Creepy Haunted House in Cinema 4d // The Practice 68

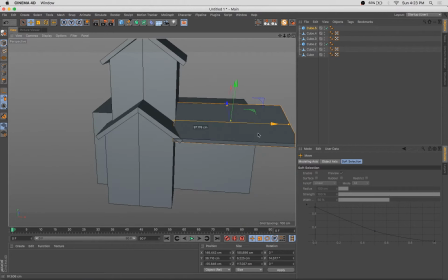Hello, happy Tuesday. Welcome back to another episode of The Practice.
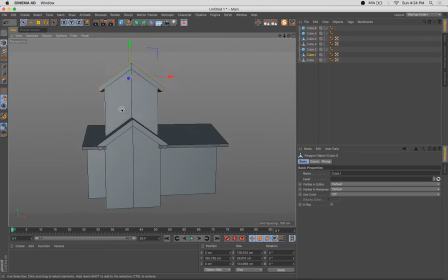This show is an unrehearsed screen recording of my workflow, mostly in Cinema 4D, but other digital art applications as well.
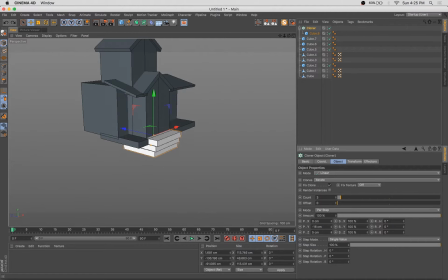My name's Stuart. I'm a designer, illustrator, animator, and your pal.
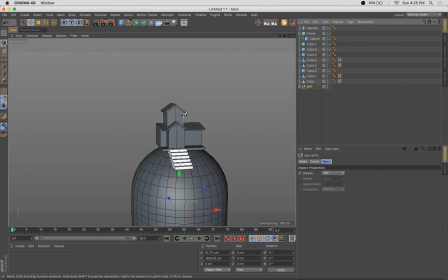And I'm psyched that you're back to join us this week. In keeping with the holiday theme, we're gonna crank on a little haunted house today.
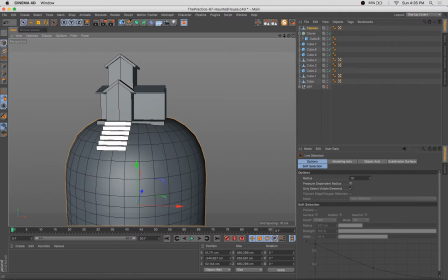We did a jack-o'-lantern, some other spooky stuff in previous weeks.
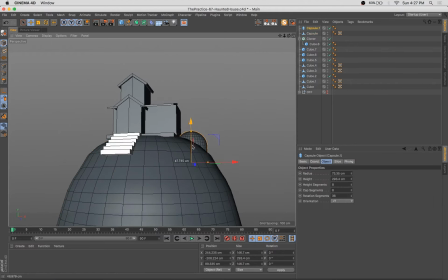We're gonna continue that today with a little bit of a haunted house here. So as you can see, I'm just using primitives and some basic geometry to rough out the shapes here.
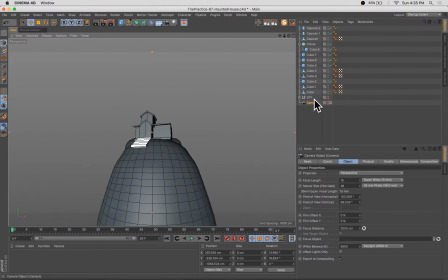I wanna have sort of a downward looming angle up on this thing, and you can see I'm playing with
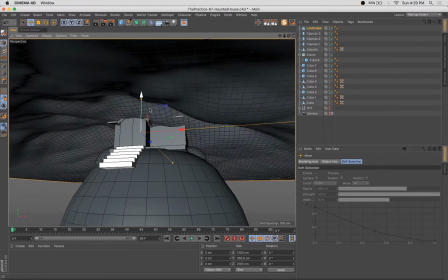the angle width here on the camera to get us a little bit more of a dramatic look. We're putting the house up on a simple hill here,
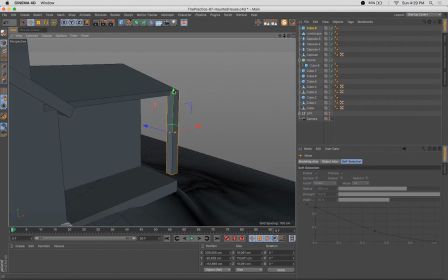and just sort of going through and adding some details.
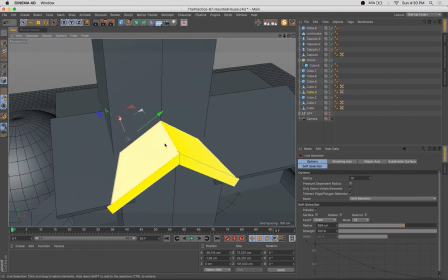And have a little front porch, a little entrance area, some steps up to the hill.
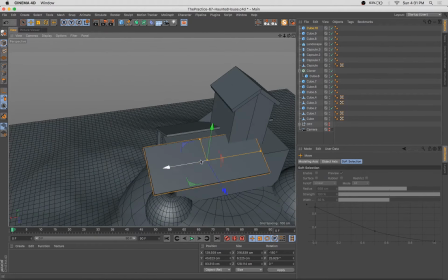You'll see that some of the roof and parts towards the back of the house are a little wonky and unresolved,
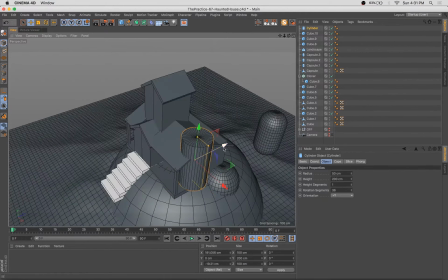but we're not dealing with the full model here. We're just gonna have that front shot really be the beauty shot.
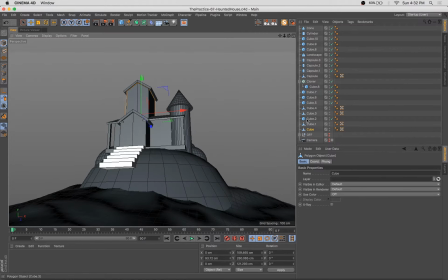So we're gonna focus most of our attention just on the image, on the pieces that will be visible in the image from the given camera angle.
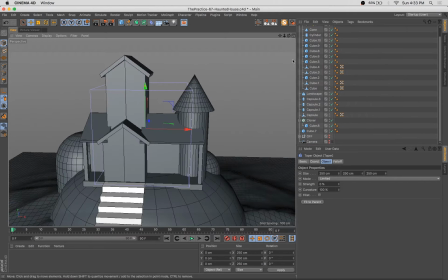So, and you know, to further that sort of
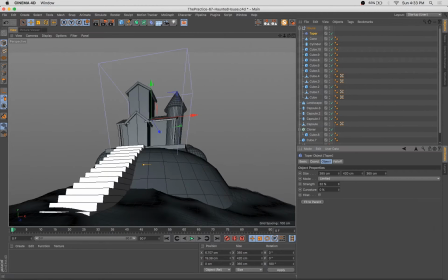exaggerated, elongated look, we're gonna actually put a taper deformer into this whole house group.
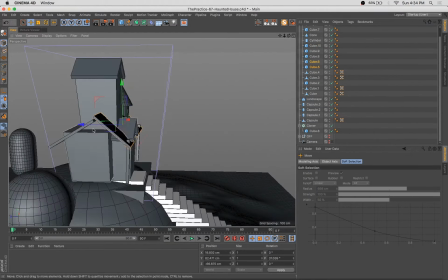And you can see that sort of gives you that exaggerated kind of haunted house tapered sort of feel, which I think adds a lot to the personality of the model.
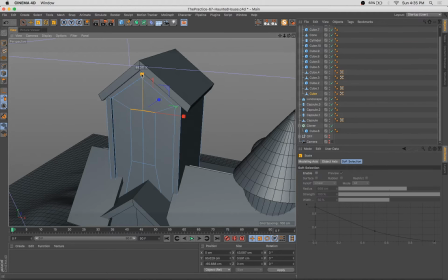We're going through and adding a few additional details. Gonna do an extrude inner and get a window going there.
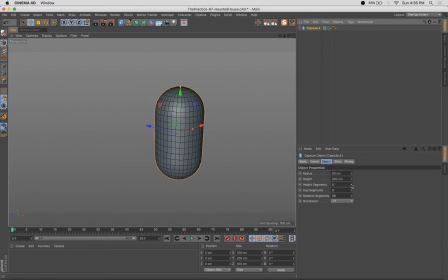I think what we're making here is some tiles for the roof.
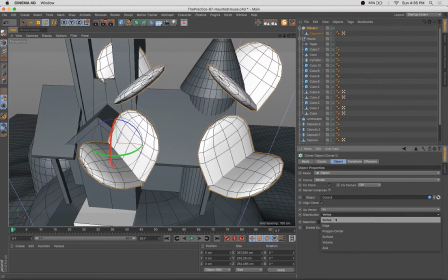Got most of the house shape blocked out here, so we're gonna I'll start adding in some details.
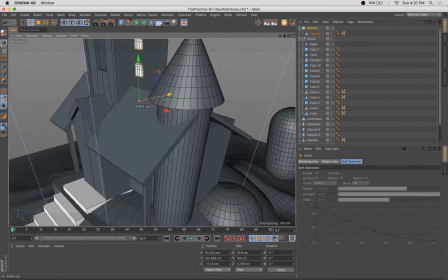At first I tried just using a cloner object on the roof, but it wasn't working just the way I wanted,
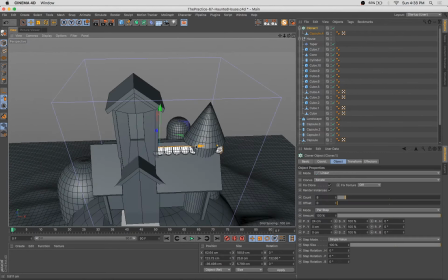so I used a more typical cloner and I'm just starting to line these shingles up.
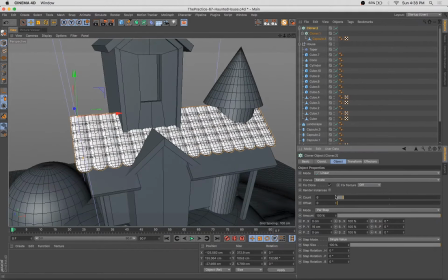And I take that linear cloner and I throw it in a honeycomb array
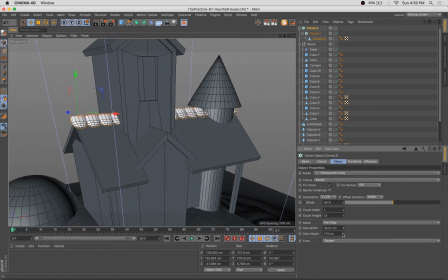cloner and set that up so we have a nice running pattern here, and the tiles are offset by half their width,
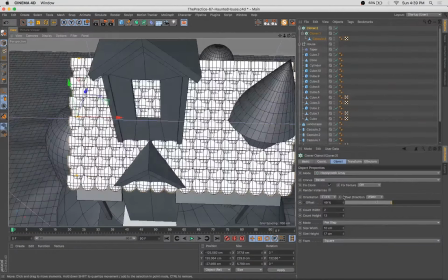which is how tiles are in real life.
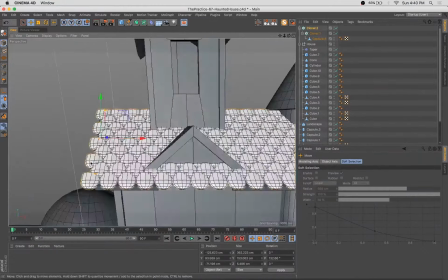So we're sort of positioning that, getting that where it needs to be, adjusting the angle so they overlap nicely,
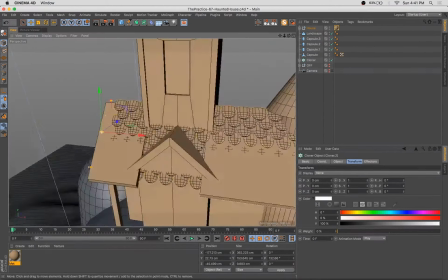and then into some rather basic texturing.
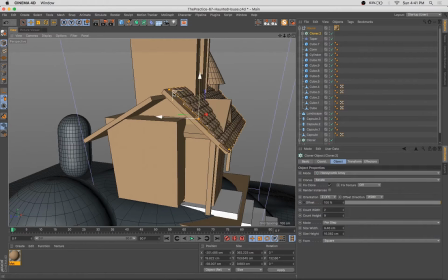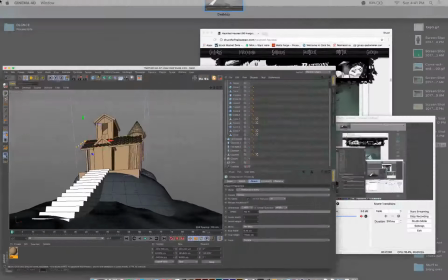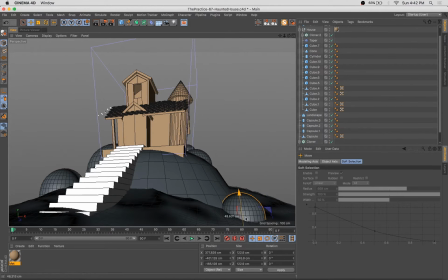Using capsules as I do so frequently to get some interest in the
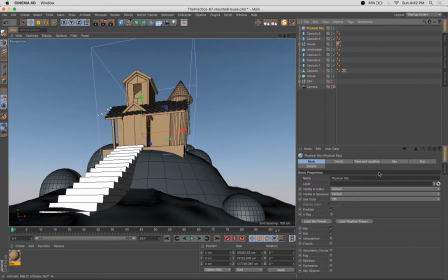sort of foreground and the environment around the house.
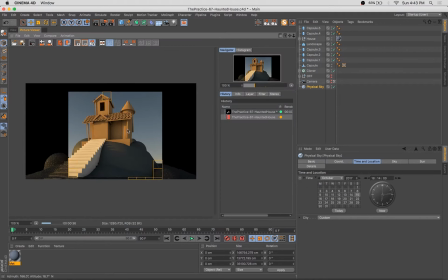And since this is an outdoor scene, what works better than the physical sky? So throw one of those in and turn the time really towards the evening.
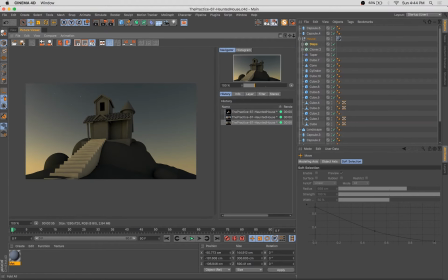It's great we can get some stars and sort of a dusky sunset effect if we set this up properly.
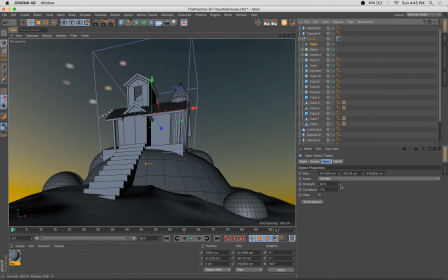And you'll see throughout the course of the video, we're really adjusting and tweaking and fine-tuning those parameters, improving as we go.
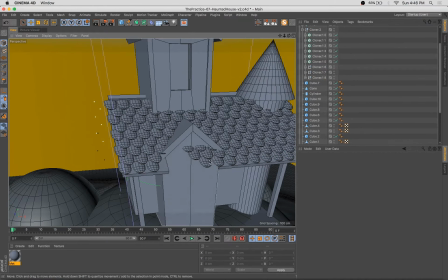Here I think I go ahead and expand that cloner using the C key
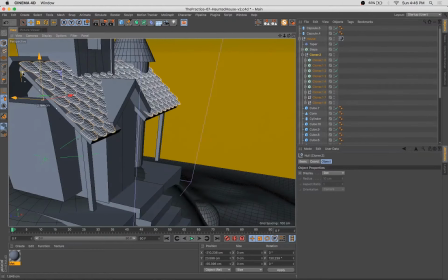so that I can remove the tiles from places they don't need to be.
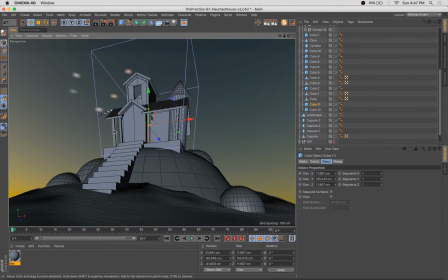Here, exaggerating the height of some of these items. Gonna do a little doorway here. So again, we do an extrude inner.